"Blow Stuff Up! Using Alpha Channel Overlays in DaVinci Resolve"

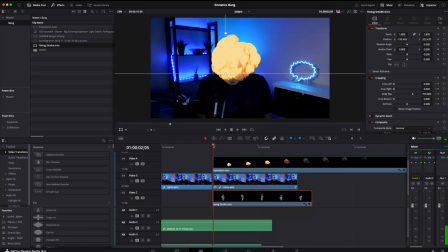we kind of want to grow it with the explosion so let's just frame forward so the explosion reaches that top area here add another keyframe i can take it to and take it just to where it's visible here. There are a few more frames.
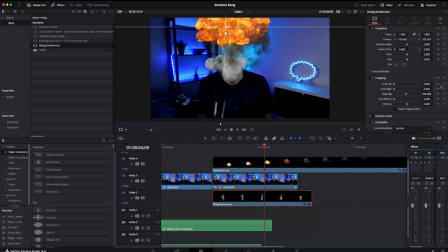And about here, we can then add another keyframe and remove the crop altogether. Let's see how that looks. Good enough for this demo. Tidy up the ends here.
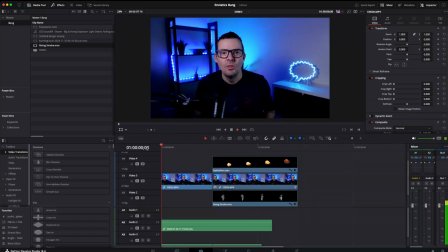Let's go and have a look at that from the beginning again.
This video will literally blow your...
visually that's the effect that I want. Here we've got a setup with a very basic mask and we've got an overlay video in front of it and an overlay video behind it and the two together give a kind of fun effect.
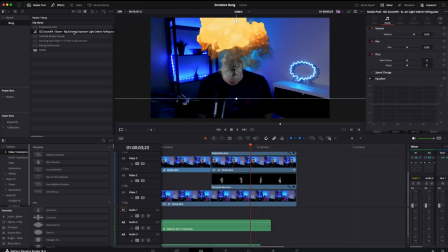But to really sell this we want to add a couple more elements. Firstly we want some audio in this. So I found this sound effect on artlist.io which is where I get most of my sound effects.
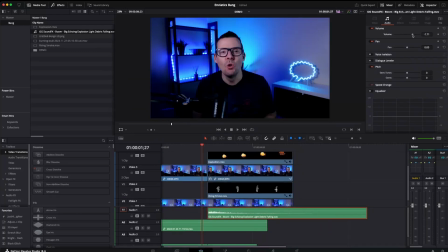I'm going to pull this down to an audio track here, take the volume down slightly and see how that sounds. Yep, that's cool. Let's watch that back from the beginning again.
This video will literally blow your...
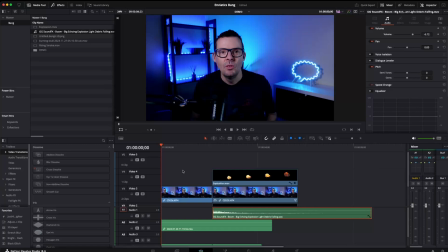We're nearly there, but one thing that's going to add a little bit more feeling to this scene is we're going to add a camera shake effect. So we're going to come over here and get an adjustment clip and pull it over the entire section. Above everything. The end of the video.
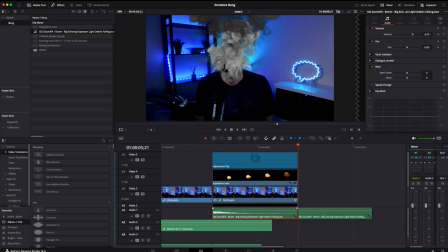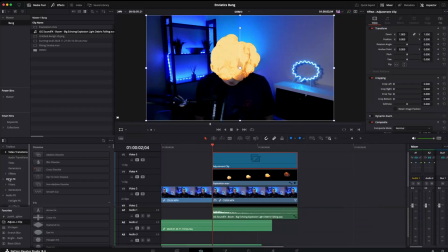Starting at the explosion and going down to the end of the video. Here we're going to come over to our open effects and just quickly search for shake. We're going to pull the camera shake over the adjustment clip.
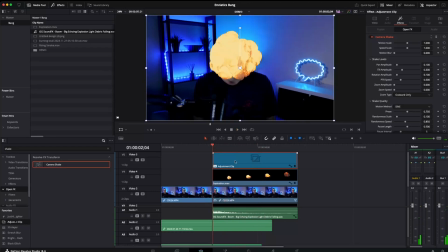Obviously we want something a bit more dramatic than that. So what I'm going to do is come over to the beginning of the adjustment clip and we're going to add a keyframe to motion scale and speed scale and motion blur. And we're going to ramp these up all the way.
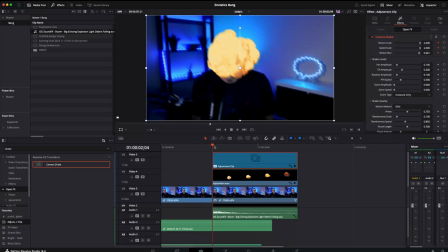that means everything starts shaking a lot more violently and a lot quicker and then towards the end of the explosion about
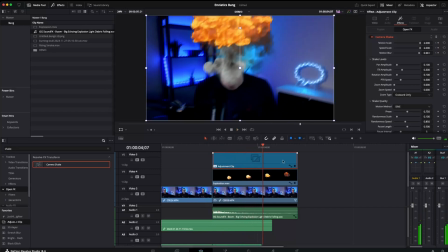here so i think we can probably calm it down so we're going to add another keyframe and we're going to take all of these down to nothing your that gives us a slightly more sense of realism let's play this once more from the beginning and we can see the effects in action.
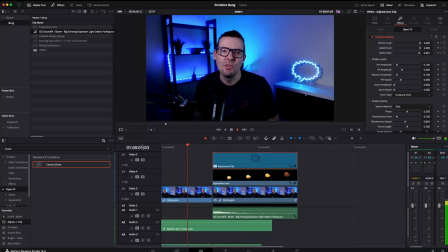This video will literally blow your way.
So now the very last thing we want to do with this is to add one more visual effect and that's at the point of our explosion we want to change the lighting
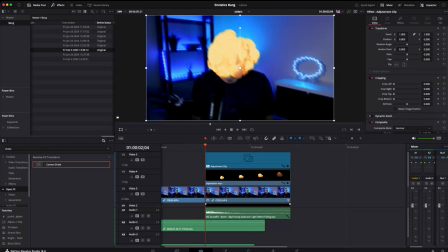a little bit in the scene and the easiest way to do this is just to use the bright flash transition and
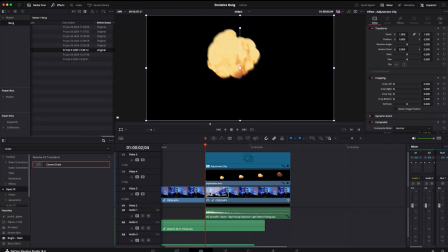I'm going to align that at the beginning of the clip where my head explodes.
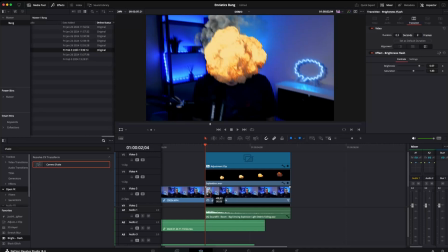probably only need it to be a few frames let's just see how that looks even a tiny bit shorter
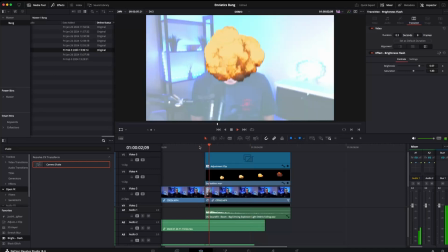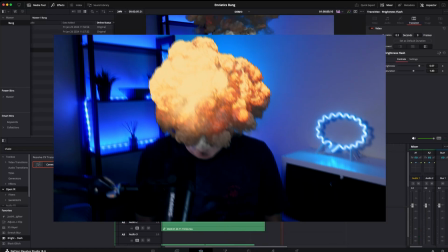and there we go we've got visual lighting effects we've got the camera shake we've got the overlay videos and sound effects so that's how we use overlay videos in da vinci resolve so that's it from me if you enjoyed this video then please hit the like button and don't forget two